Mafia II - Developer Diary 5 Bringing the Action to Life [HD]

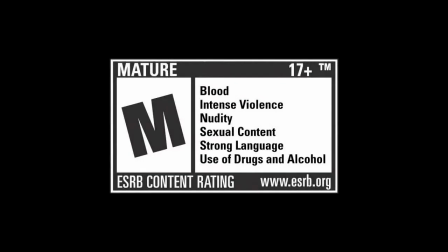[0:00]
rated M for mature.
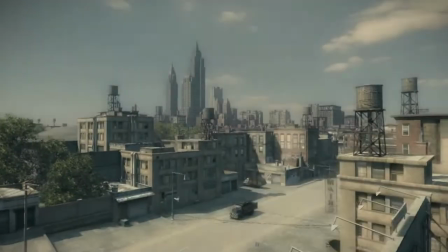[0:05]
Empire Bay is the city that the game takes place in.
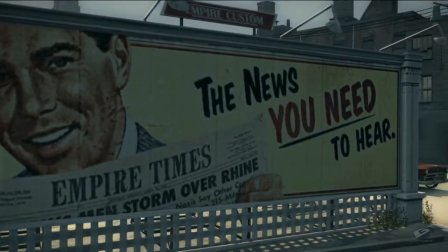[0:08]
It's based on mostly New York with a couple of other little cities mixed in there in the 1940s and 1950s.
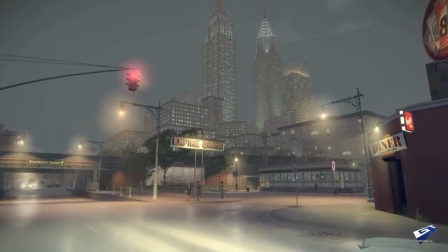[0:15]
And this is the world that Vito and the player explores.
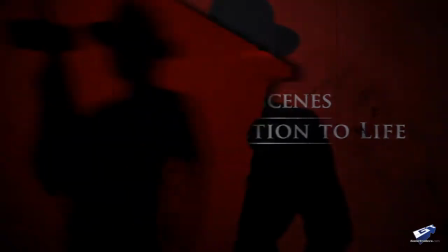[0:20]
One of the goals when we started really developing the characters was that we wanted these to feel like real people.
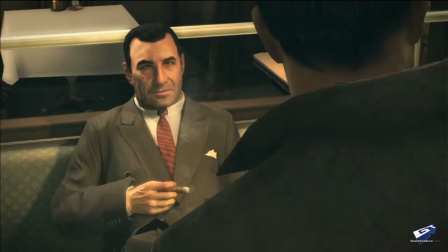[0:25]
They weren't just going to be stereotypes. We detail out who our characters are, what we think they would sound like, and then we sort of go out and choose the sound of our actors.
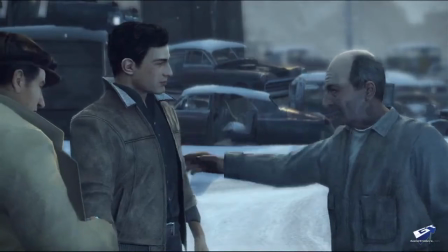[0:34]
We maybe test like 120, 150 different actors. Mostly guys who grew up in New York or lived in New York for a set amount of time.
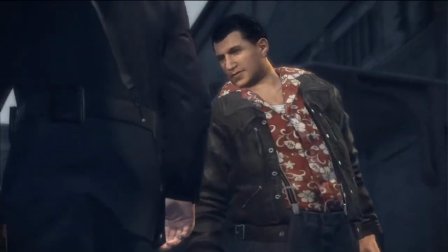[0:40]
You kind of have to know the lingo. It's its own language. You can't really imitate it or you end up sounding like, you know, Fat Tony on The Simpsons. One of the decisions we took real early on in the project was to not use famous actors.
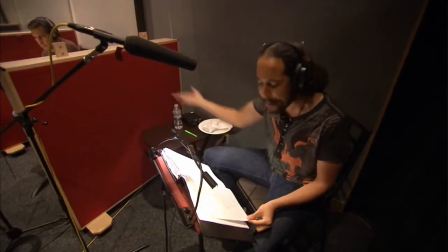[0:52]
We really have a problem with the fact that you can't relate to that as the player character so much.
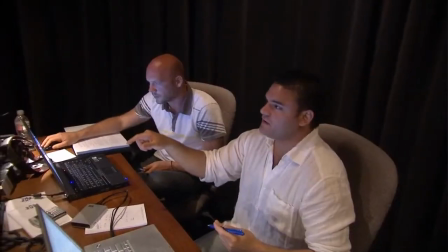[0:57]
It's, oh, that's so-and-so, that's not the character. You know, he's voicing the character, but I'm thinking about the actor, not thinking about the character on the screen.
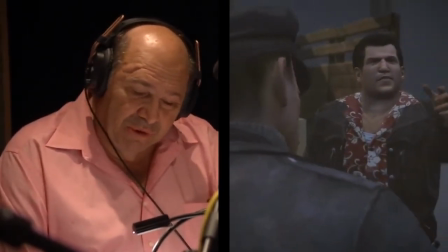[1:04] How about you get back in your cute little car with your little friends there and I'll pretend I never seen you. Sound good?
Something we did for Mafia 2 that a lot of games don't do is that we brought all the actors together and we
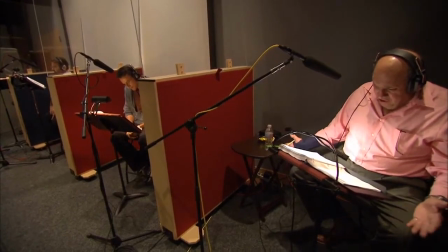[1:16]
did 5 or 6 guys at a time on an ADR stage actually playing off one another.
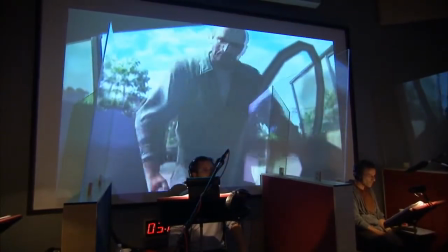[1:21]
Having these guys just banter with one another, you really get that higher level of performance that we really needed and really wanted to achieve with Mafia. As well as making the characters sound genuine, we also had to make them act like real mobsters, and we were able to do this with motion capture.
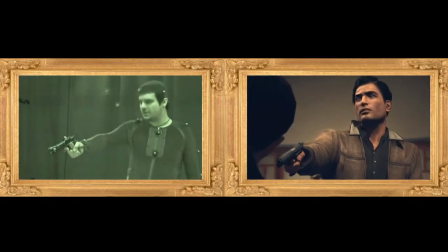[1:37]
Máme k dispozici motion. We bought our very own mocap studio for Mafia 2 so that we could capture or tweak any animation whenever we needed to.
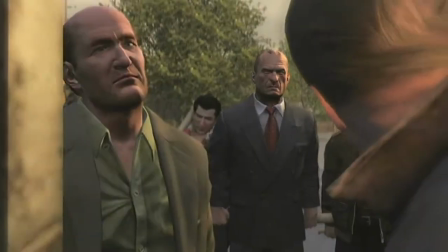[1:46]
The challenging part, however, was to get all these movements and combinations to run within the memory limitations of a console and still have a fun playable game. Another thing that we insisted on with the mocap sessions was that the actors used real weapons as props.
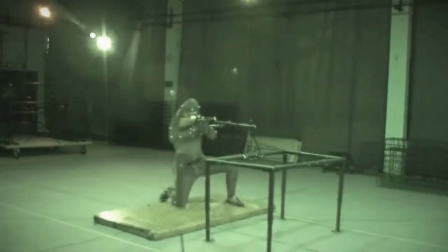[2:00]
Real weapons equals realistic animations.
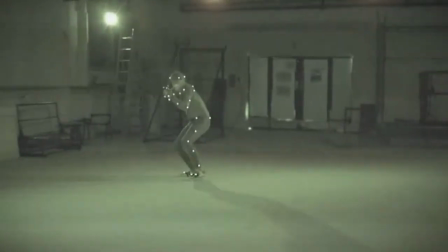[2:02]
So we ordered real firearms such as the classic Tommy gun, the MG42 and various pistols, and you can really see that in the movement of the characters. Something else that makes the world really feel alive is the radio.
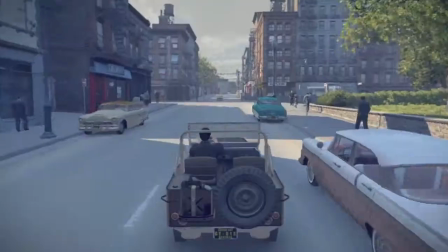[2:14]
For a great deal of time in the game, you're going to be in the car, so we have multiple radio stations in the game.
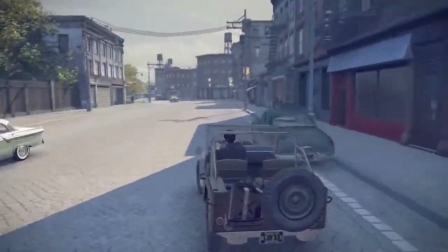[2:20]
Each has its own DJ. We worked really hard on the DJ scripts to get them just right and to set the scene for the 1940s and 1950s.
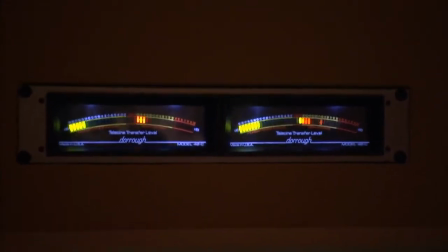[2:29]
The DJs talk about period news and world events such as World War II, and they perform charming old-fashioned style commercials.
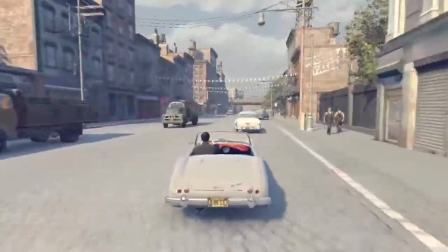[2:36]
The DJs really help to create an authentic atmosphere.
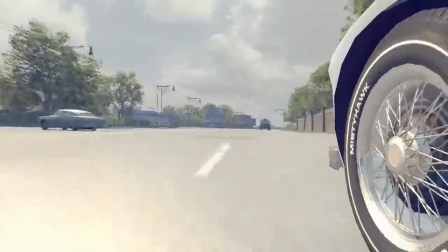[2:40]
And they all play different type of music, and I think we spent about 4 years working on the soundtrack at this point.
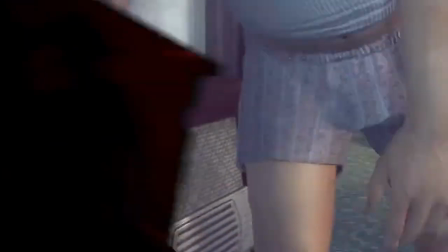[2:46] Empire Bay's news home.
Vedle hudby v rádiu.
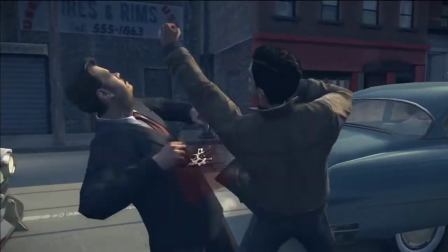[2:50]
Besides the music on the radio, Mafia 2 also uses a lot of cinematic score that we composed here in the 2K Czech studio.
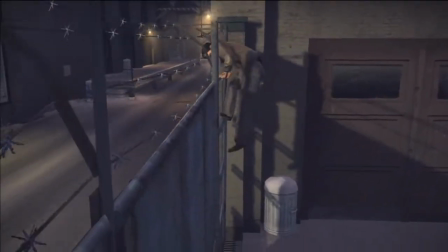[2:57]
The game contains many Hollywood-like elements, so we naturally needed music to support this.
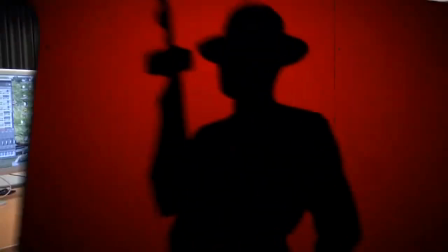[3:02]
V podstate sa skomponovalo viac ako 180 minút hudby. In total, we composed over 3 hours of original music using electronic samples and computer programs.
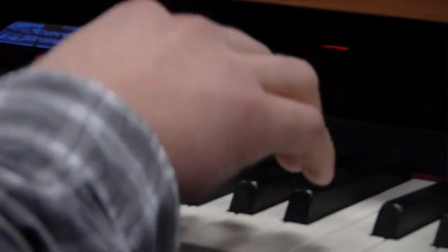[3:11]
But we knew that to convey the right emotions, we needed to re-record it with live musicians. Even though we're dealing with guys that maybe have got, like, you know, involved in shady kind of deals and whatever else, we still see the human side of them.
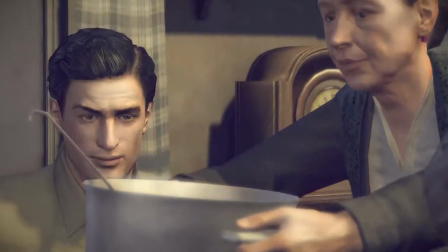[3:25]
The feeling of engagement with the characters in Mafia is, you know, is really second to none.